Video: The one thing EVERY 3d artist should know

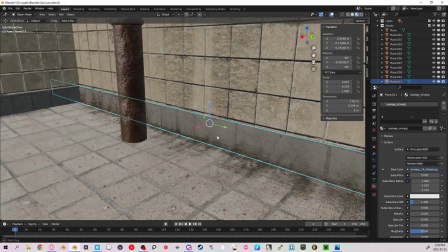(4:25)
More leakage decals for the baseboards and the floor, and that's a huge improvement.
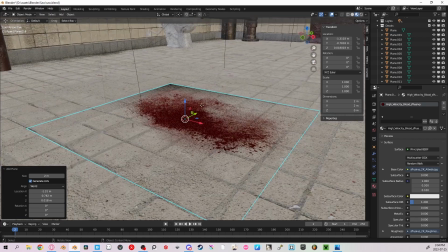(4:29)
Still quite a few things missing however. Blood. I won't be adding the dead guy in the scene, but who says I can't add the puddle of blood he left behind?
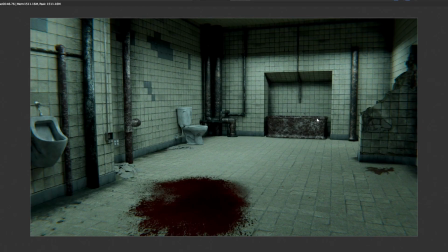(4:38)
After that, I'll add even more decals to the pipes, floors, and urinal with some additional models of broken up concrete around the walls here.
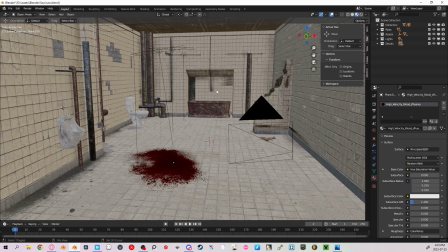(4:46)
Almost forgot about the lights. Let's make those. Shift A, add a plane, and extrude it out.
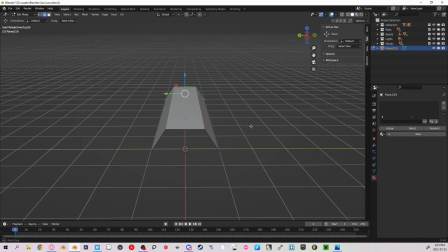(4:51)
Make a bevel at the top to create a roof and fill in the sides. Extrude those out and then add a plane in the middle.
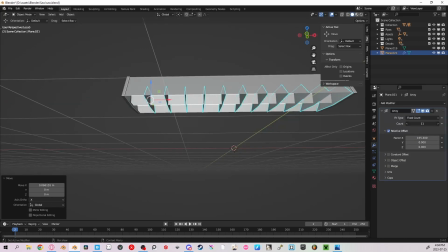(4:56)
Duplicate this outer wall and use a ray modifier to copy it throughout the light. Add that rust texture on the edges, and a glass texture for the roof.
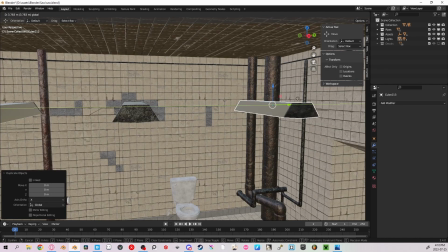(5:04)
The light itself is just an extruded cube with an emission texture. Duplicate that light a couple times and add this hanging light to make this environment seem even older.
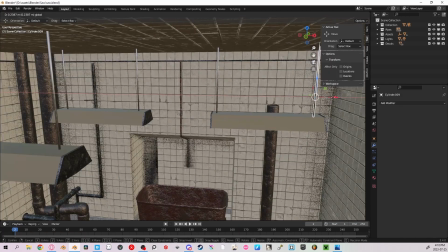(5:12)
I made some wire for the lights to hang on there so they're not just floating.
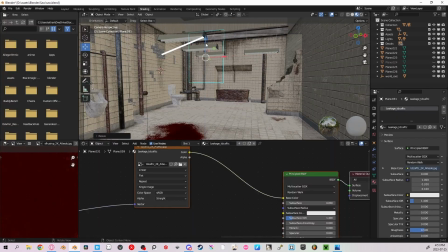(5:15)
Then I added a whole lot more leakage and mudstain decals to the scene so that if anyone was to use this bathroom in real life,
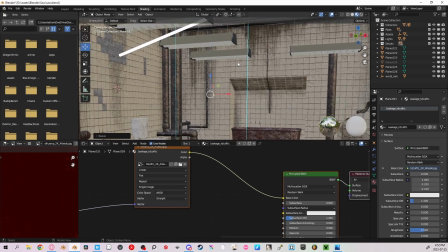(5:21)
they would be pooping bricks and getting out of there as fast as possible. There you have it, a full workflow of this project.
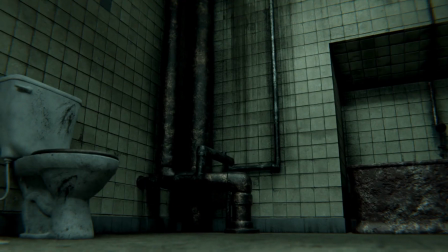(5:28)
Next time you make an environment in Blender, almost no matter what it is, decals are your best friend. Thank you so much for sticking through and watching to the end. If you want to help out the channel, like and subscribe so I can make more content just like this.